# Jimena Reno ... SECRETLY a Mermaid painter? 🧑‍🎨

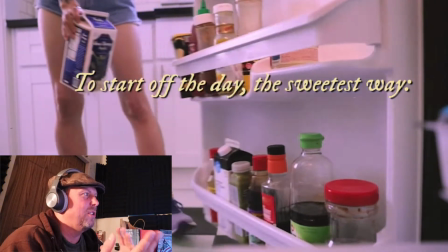[12:17]
So she's playing a lot with focus to kind of get your focus of where you want to look at. Really cool shot
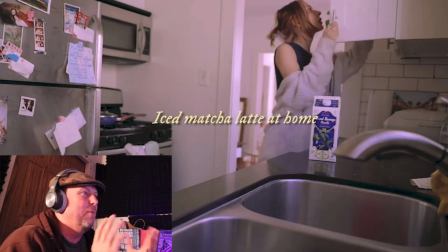[12:22]
shooting from inside the fridge to kind of get that movement of the milk moving back and forth.
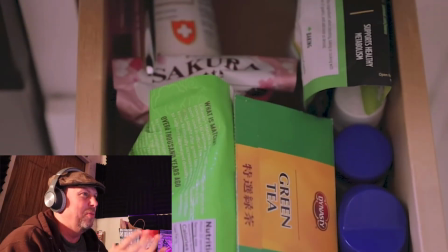[12:27]
It's a really nice, like a little zoom shot here. Great B-roll.
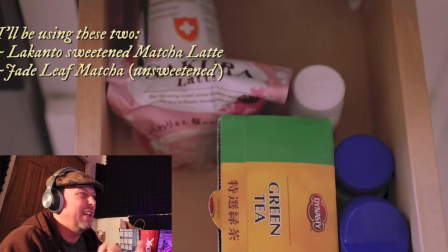[12:33]
So it's kind of nice. It's like a day in the life. Because she's kind of sold herself as artist, but also kind of model with these makeup tutorial things.
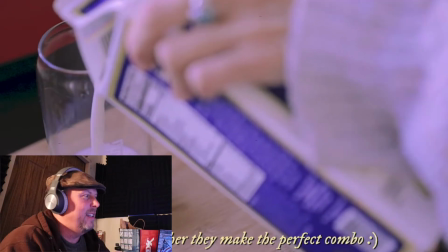[12:41]
So to add this vlog kind of makes sense, I think. Gives it that different feel. Okay, she's going to make some kind of recipe. Let's go ahead a little bit.
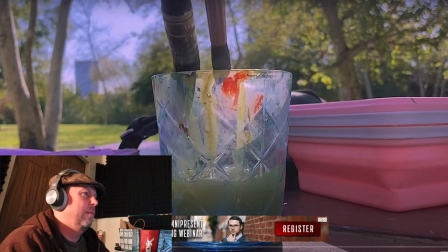[12:51] This is where I always go to, which is the Vista Hermosa Park in downtown.
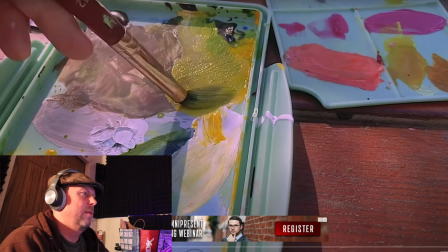[12:58] It's very close to my home. And I went there because I needed to get my head out.
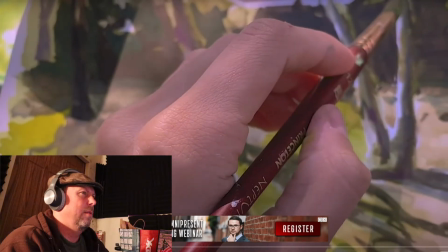[13:04] I know that leaving the house and going to places is very privileged nowadays.
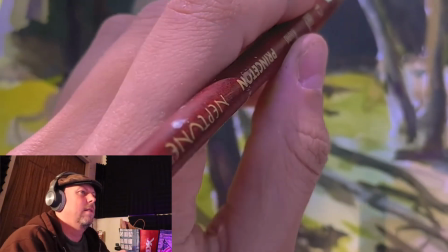[13:09] Oh, these during this damn. time, so I'm very grateful for that. Also, it's very hard to record something while I was painting with gouache,
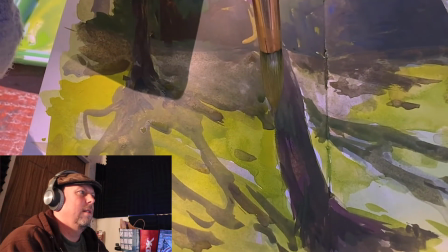[13:17] but it was so nice to be outside with the sun and practicing with my new gouache.
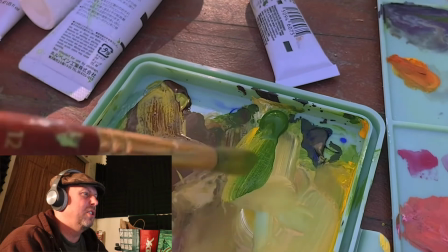[13:24]
Well, only Great zoom shots on the colors to get that real feel for the colors.
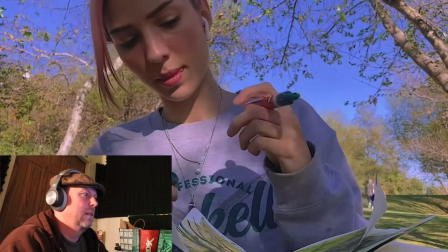[13:29] They don't dry. And this is what I ended up painting.
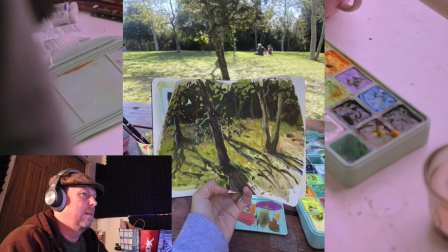[13:32] So I went back home and I decided to keep painting with gouache.
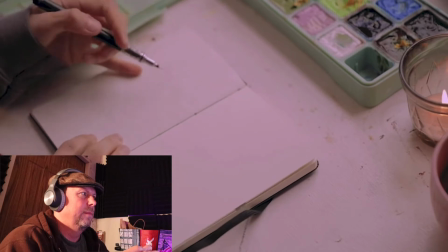[13:38] I was stuck a little bit in this sort of loop, not being really inspired, so I went to my neighbor's yard. I actually sneaked in.
So it's really nice. She has kind of the candle on the side, her colors there, and it's not at a perfect like shot on. A lot of artists will shoot it straight on the camera. There'll be the painting here, the paints, and the water, and it's easy to follow along, but it's very clinical. And this has a much more natural effect by just setting it at a 3D angle, shooting in at the corner, and you create that nice 3D space within the camera.
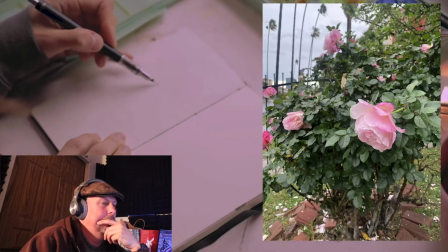[14:08]
It's very nice.
It's raining a lot, but the roses were beautiful, so I decided that I wanted to paint them.
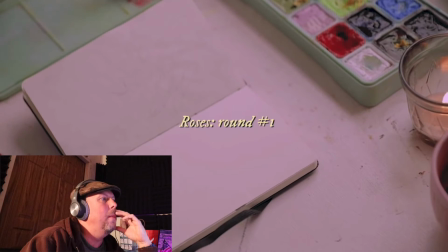[14:16]
And great voiceover, very nice, calming voice.
I did not succeed.
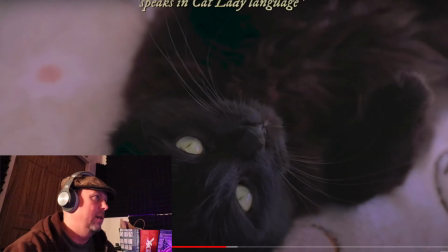[14:24]
All right, let's go ahead a little bit. It's definitely like a diary form. Oh, these ads.
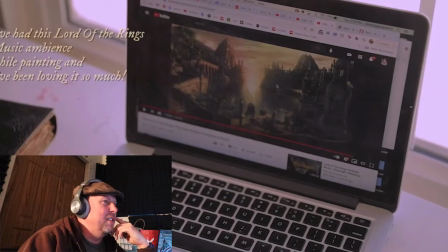[14:32]
So the ads help pay for videos, obviously, but can't fault someone for doing that.
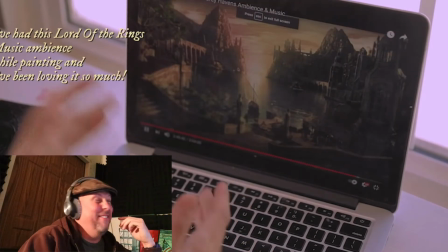[14:37]
It makes it hard to record a video on top of it, but it's kind of what happens.
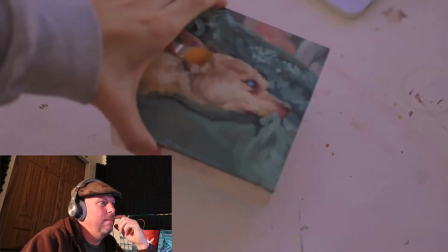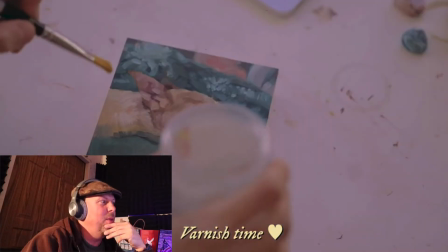[14:47]
It's a very cute dog painting. Really nice painting, very small. Interesting, just pours right on top.
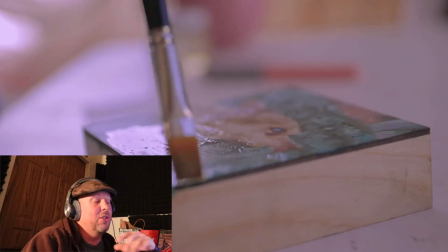[14:57]
I would use foam brush. I think it's a little easier than brush. For painting, it looks great though. Versus a foam brush doesn't look very artistic, but this kind of has that.
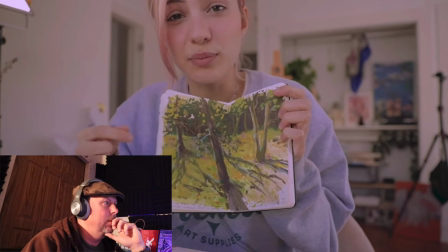[15:03]
You're using artistic brushes to put the varnish on.
And then I painted with a little bit of the, what's it called, those markers.
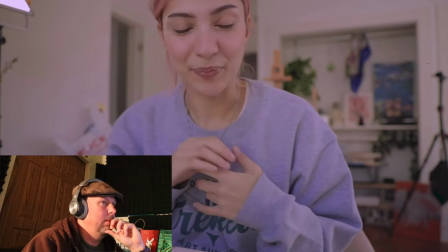[15:12] And I really, really want to explore nature and paint it. I'm reading this book that is the letters of Vincent van Gogh.
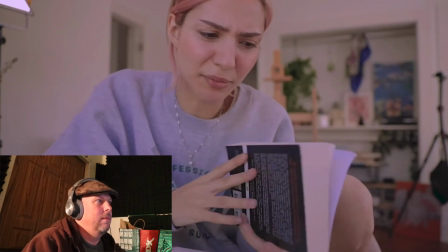[15:20] Honestly, Van Gogh is not even my favorite artist.
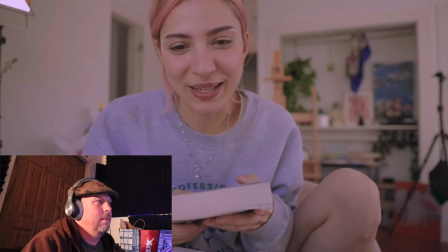[15:23] I mean, he's wonderful, of course, but it's so interesting to read the letters of someone, back in the day in the 1800s.
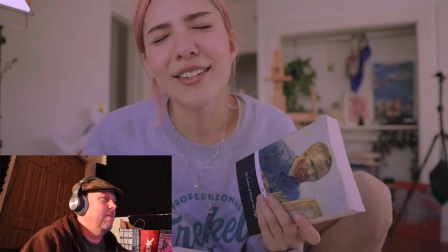[15:31] The view on art and on life, and I love the way they write, the way they used to write.
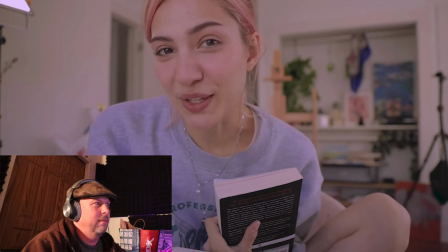[15:39] He's mostly talking to his brother Theo.
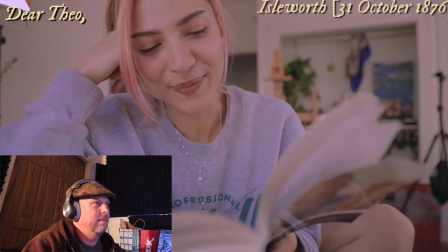[15:46] Dear Theo, Isleworth on October 31st, 1876.
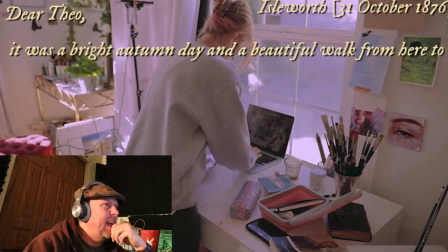[15:51] It was a bright autumn day and a beautiful walk from here to Richmond along the Thames,
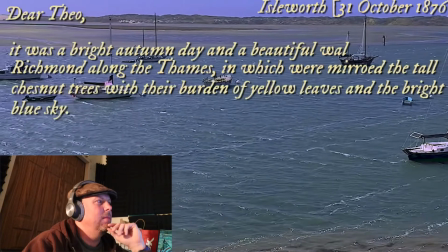[15:58] in which were mirrored the tall chestnut trees with their burden of yellow leaves and the bright blue sky.